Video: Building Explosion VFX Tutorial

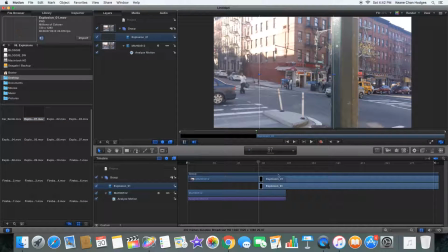So the first thing we're going to do is track our footage and use that background thing and we add an explosion.
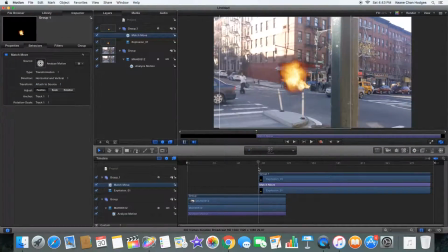We're using stock footage from Action Essentials. What we're going to do is add multiple explosions and sort of mix them together.
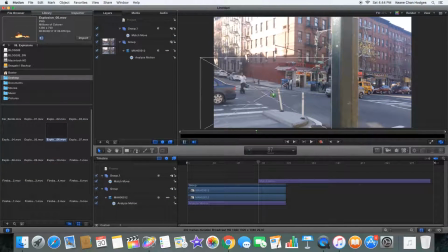One of the big sort of giveaways for something being a visual effect is
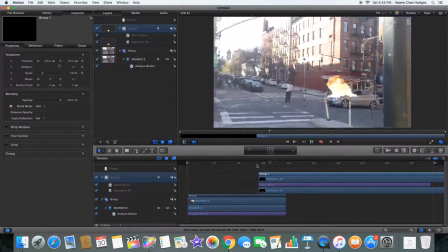that you can recognize the stock footage.
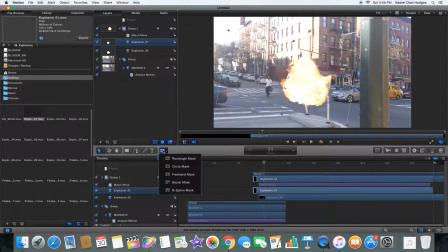So what we're doing is basically taking multiple explosions and we're masking them and feathering the edges of the masks so that they blend together,
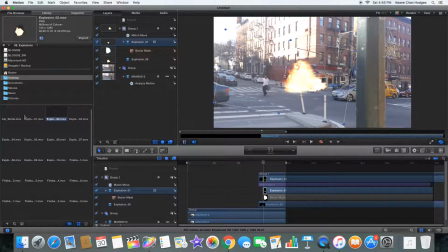right, and so that they go in the direction we want them to. And so that way we have more control over the explosion. We can sort of customize them a bit better.
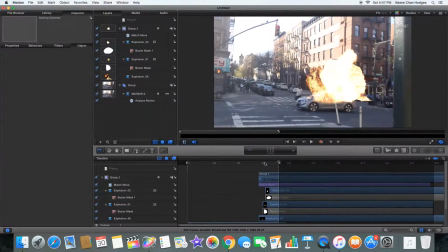We're putting them all into add mode so they all blend together nicely, and we're cutting off the little ground pieces that sort of give it away as a stock footage element.
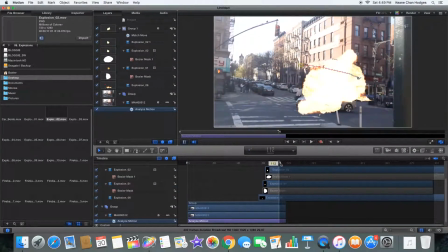So more explosions. We're going to have the explosion cover up that guy just because we don't really know what to do with him. and we can't,
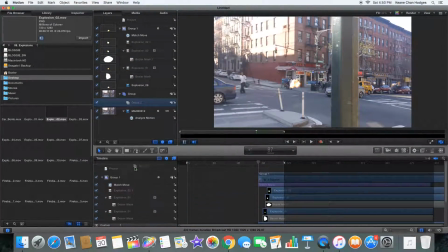obviously we can't make him go flying because that would be too difficult. So if we just have it sort of eat him, then that's good.
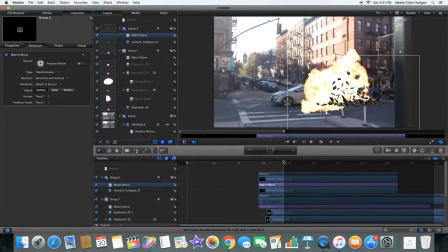Then add some debris, then add some cement debris. What we're gonna do with this is because it starts at a big block, we're gonna wanna push it back a bit and have it start already broken.
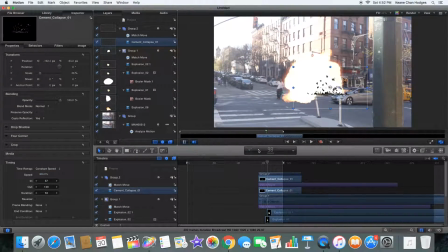So we're gonna resize it and we're gonna kinda break it and then we're gonna speed it up so that it matches the
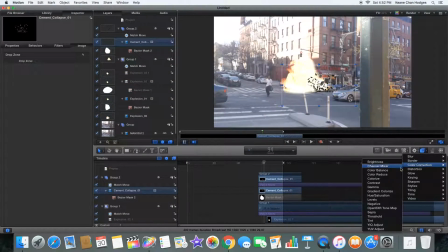speed of the explosion because most of these elements are gonna be in slow motion and we don't want that. That looks ridiculous and it needs to match the scene.
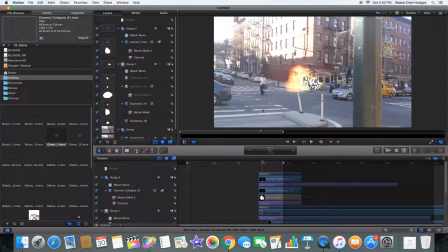And then we color correct it so that it matches which is the sort of haze in the background, so it's not super crisp color in the background.
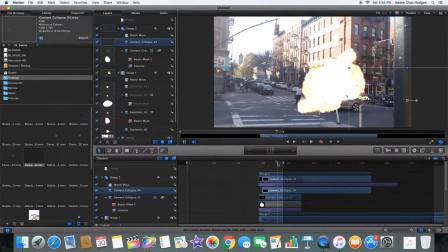Because that's another giveaway thing for stock footage, or compositing in general, is that the lines will either be too crisp or too faded in comparison to the background that they're comped onto.
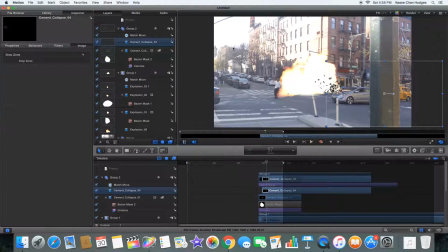We're adding more explosions, so it really covers that guy. And the nice thing about an explosion, it sort of tends to eat stuff because it's fire.
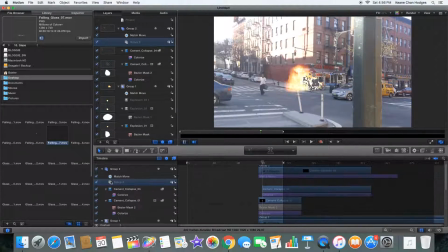And so if, because a lot of these elements have, and with them hitting the ground, you can just sort of have the fire eat it up, so you don't have that giveaway. some glass to the background because there's windows in the background we're gonna add some glass debris speed that up same thing as always add mode
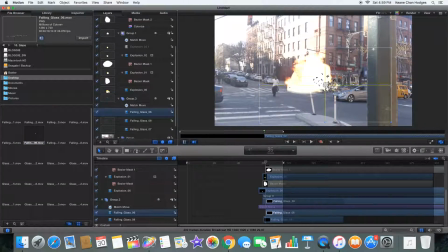that just adds a little bit more to the scene we're adding some falling debris
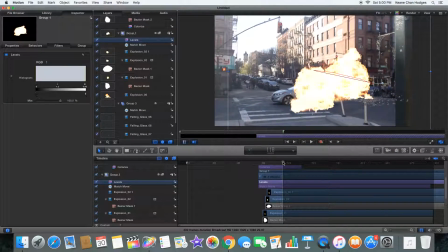falling glass we're gonna color correct the explosion so that it pops a bit more
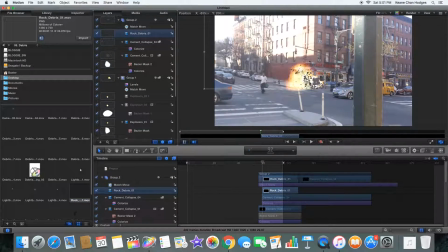add more debris because you can never have enough debris that's more dirt kind debris because we have enough cement we need sort of like bits we need wood bits we need sort of dust we need other stuff real
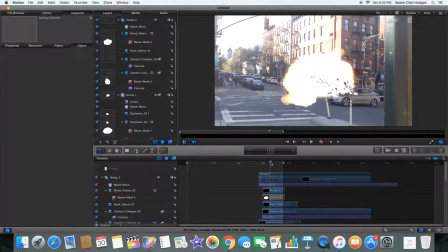explosions are messy that's another giveaway of fake explosions that they're super clean and fiery and in reality explosions are dust and dirt and because
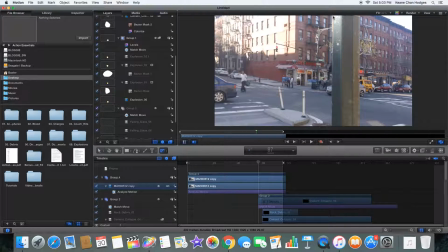they're exploding things and really you rarely actually see flames but in this case we want it to look cool so we're gonna see flames we're gonna fix the mask
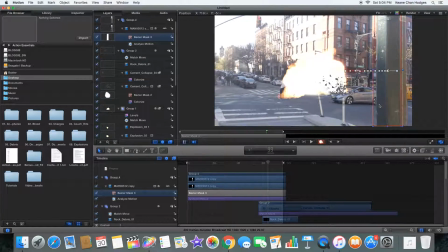on that pole um well logically you should want to avoid having stuff in the foreground if you know you can mask
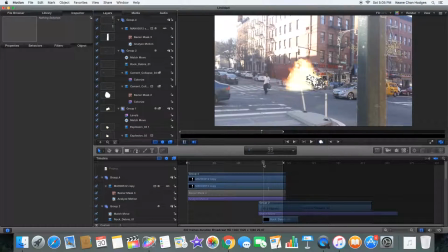it out properly it actually can sell the scene a little bit better because stuff gets integrated and it doesn't look like it's just overlaid over top so if you can have something
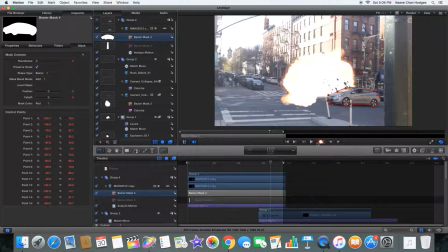that you mask out and you know that you're have the ability to mask it out go for it because it'll make the scene look a lot more realistic we're gonna rotoscope
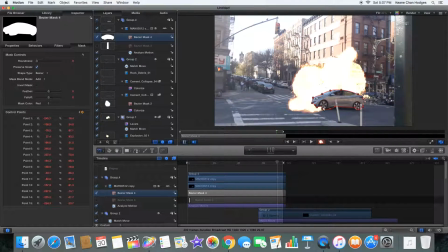that car and kind of have the car get eaten by the explosion as it goes along nice thing about feathering is that
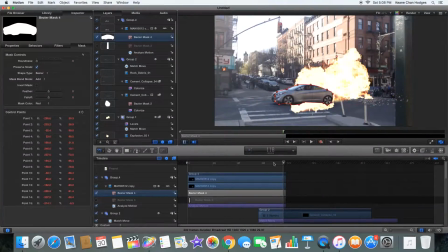yeah because explosions aren't like super solid.
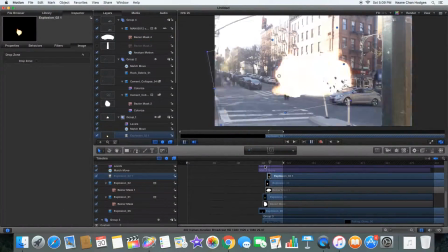You don't really have to have perfect rotoscoping for this.
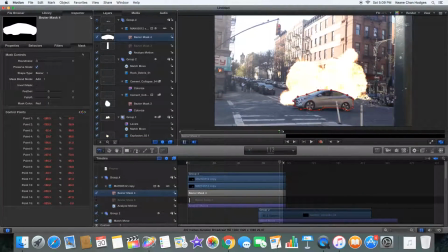And we're gonna add flares over this and that should sort of fix any problems that we have. Yeah, so we're just gonna go frame by frame.
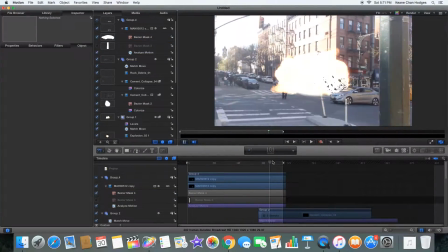We're gonna fix that mask so that the car kind of goes into the explosion a little bit and the explosion overlaps the car.
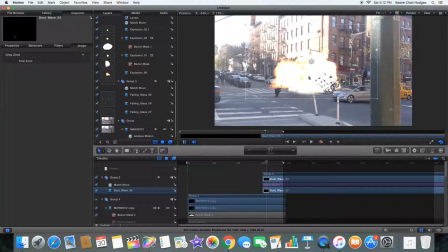Now we're gonna dust waves. These are important. As I said, explosions are dirty. They're not super clean.
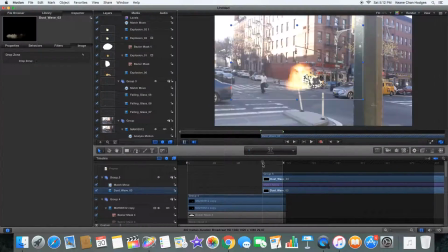We're gonna add just a bunch of these.
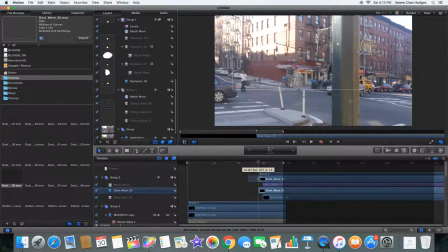And since we can add them in layers, this will add sort of a sense of depth to the explosion because we can have some overlap certain things and some not overlap certain things.
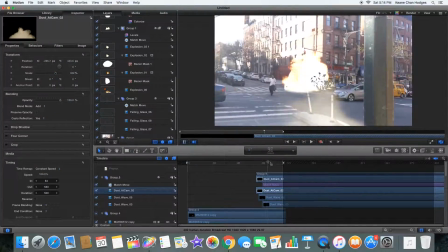So right, so we have like this dust wave in the front that's overlapping the pole, and we can also have dust waves in the back that don't overlap the pole.
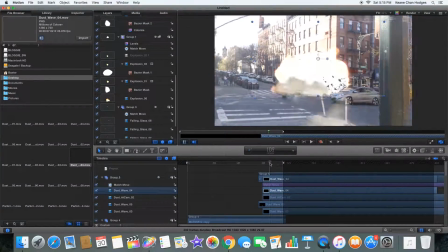And so in that way it'll look like it's a continuous, one continuous dust wave.
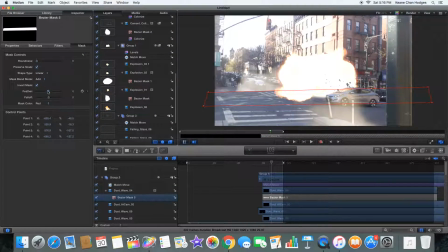And because it's dust you can just mask it and feather out the bottom so that you don't have that sharp line and it won't look weird because it kind of all just blends together.
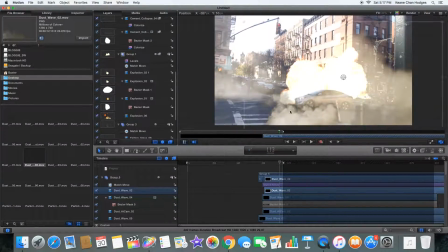So this is starting to look pretty good. Add more dust. This one's a bit more rolly. Dust is good. Dust integrates everything. All of this, by the way, is being parented to that motion track so it'll all
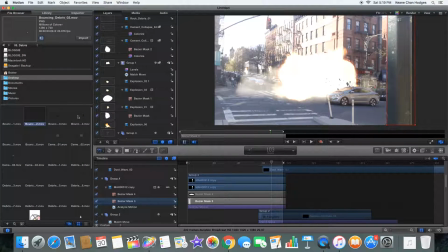follow the camera movement and having natural camera movement does sell stuff so it's actually usually better than a lockdown shot if you know you can track it.
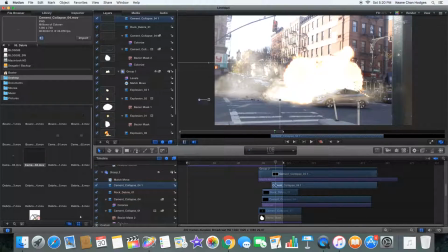It's like the masking thing, we're gonna add a little bit more debris to that edge because we didn't really have any over there so it sort of looks like the explosion is blowing stuff out.
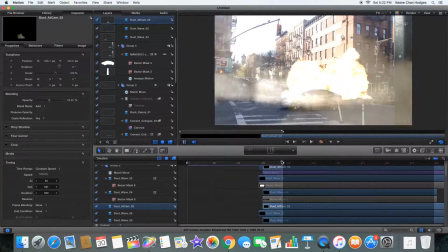And yeah, the trick here for realism is to just keep all the motion consistent so everything's moving at the same speed,
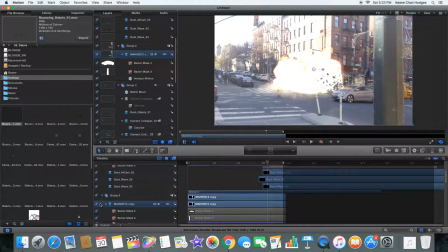everything's moving in the same direction, and it all looks like it's one giant fireball rather than a bunch of different elements.
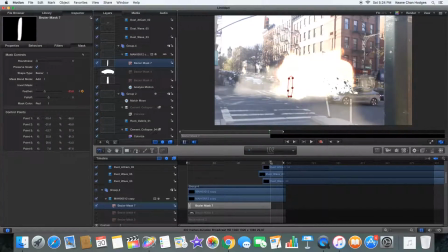We're gonna kind of rotoscope that guy so that it eats him instead of just going over on top of him and it looks, because you can see that part of the explosion is behind him,
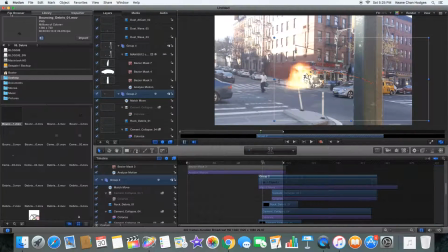so it explodes behind him and sort of consumes him.
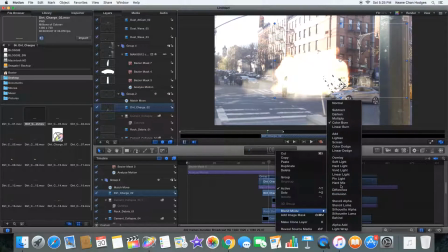Add some dust, I mean some dirt, we already have dust, put in different blending modes, figure it out, you know.
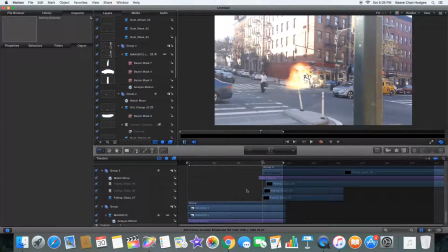The trick here is you just play with stuff, there's no there's no there's no one good way to do it, you just have to kind of play around.
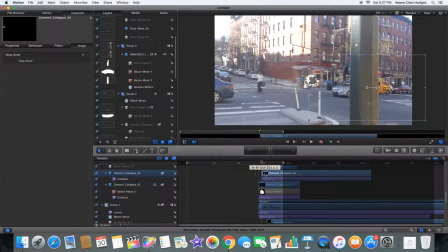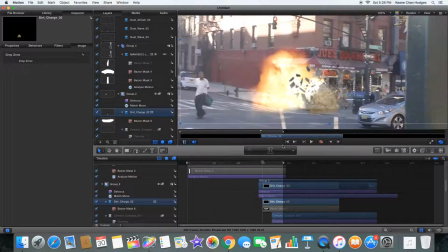So you're basically just going to scrub through this a bunch of times, you're going to add stuff, you're going to see what looks good, you're going to add color correction to different elements,
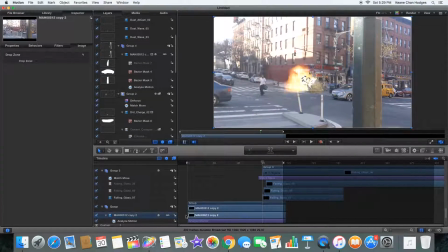and the motion is the thing that people most often overlook. We're going to add some environmental light
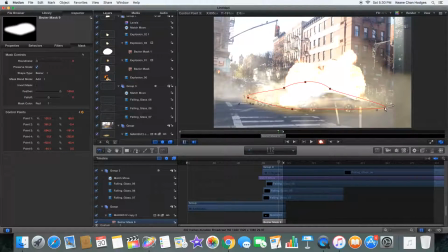because it's an explosion and it's bright and that immediately makes everything just look better.
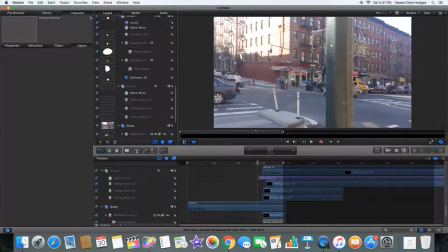Look at that. Look how much nicer that looks. So now it looks hot and it looks fiery.
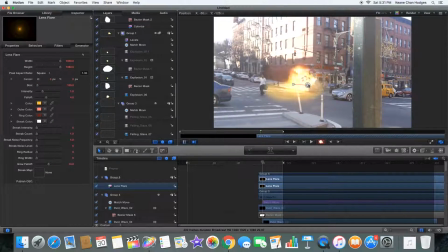We're going to add some lens flares. Lens flares in Apple Motion are super annoying, but you can make them work.
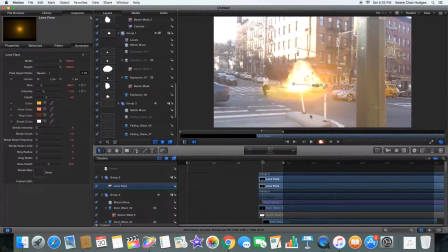We're not going to parent those to the motion track, we're just going to hand track them because they're bright and they're simple and we don't need to do that.
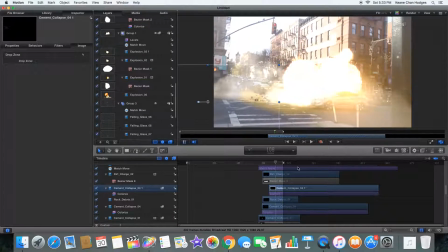But that makes the explosion look a lot better. We're just going to keep adjusting the time and the sort of,
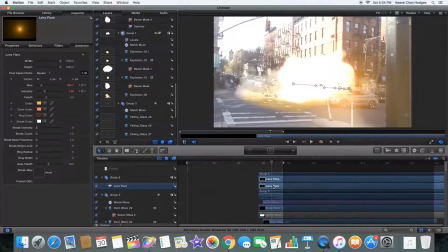yeah, the timing of all this until we get something that looks good.
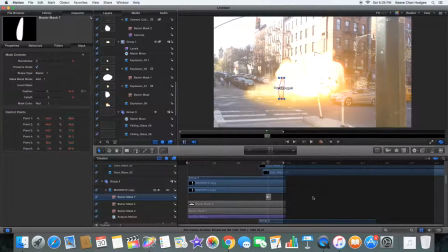Copy that. Lens flare.
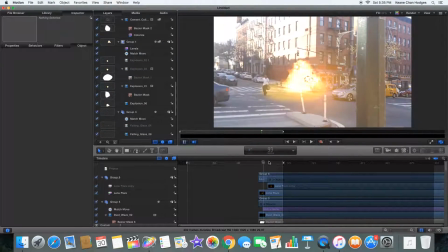and the nice thing about the lens flares too is they sort of cover up any bad edges that you'll have and realistically you wouldn't be able to see that much detail in
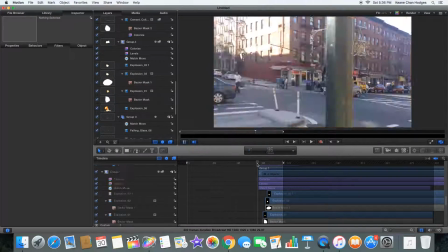an explosion filming it or with your eyeballs because it's extremely bright and so this actually first of all covers up the
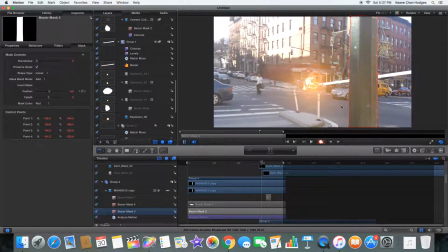stakes and second of all adds a level of realism to it we're gonna add a laser because we need a source for our explosion and this scene is part of an alien attack
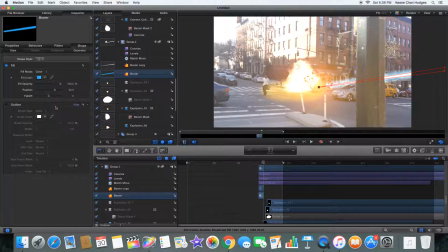and so we're gonna make it a blue laser because everybody loves blue lasers and just kind of recolor it to
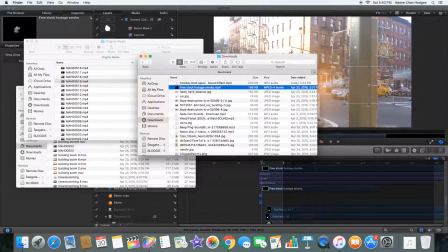adjust the feather get it to look natural and have it fade out we're gonna bring in some
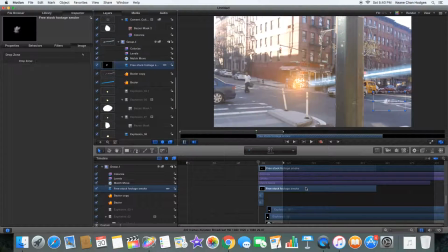smoke and so basically the laser is going to disappear
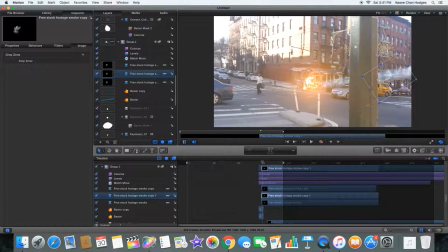into a puff of smoke the same way the ones in the Avengers did this is all just the same smoke element over and over again and
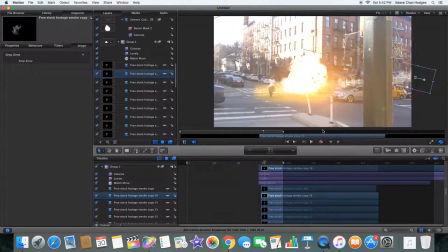just rotated and yeah because it's smoke it all just blends together and so you can see that looks pretty good.
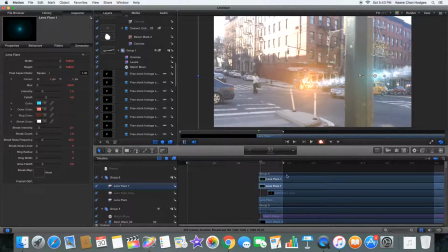We're gonna add some lens flares to the laser to get it to kind of integrate and we're gonna fade those out as the laser goes away.
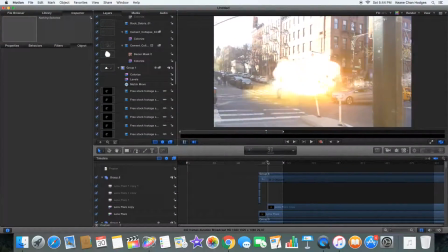So instead of it's it's sort of a variation on just the classic lightsaber laser or neon light laser because it affects the environment more by leaving
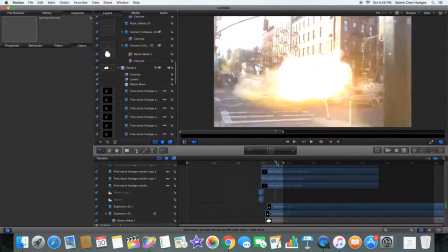behind smoke and so just little things like that that integrate your stuff into the scene will make your scene a lot better and we're gonna export this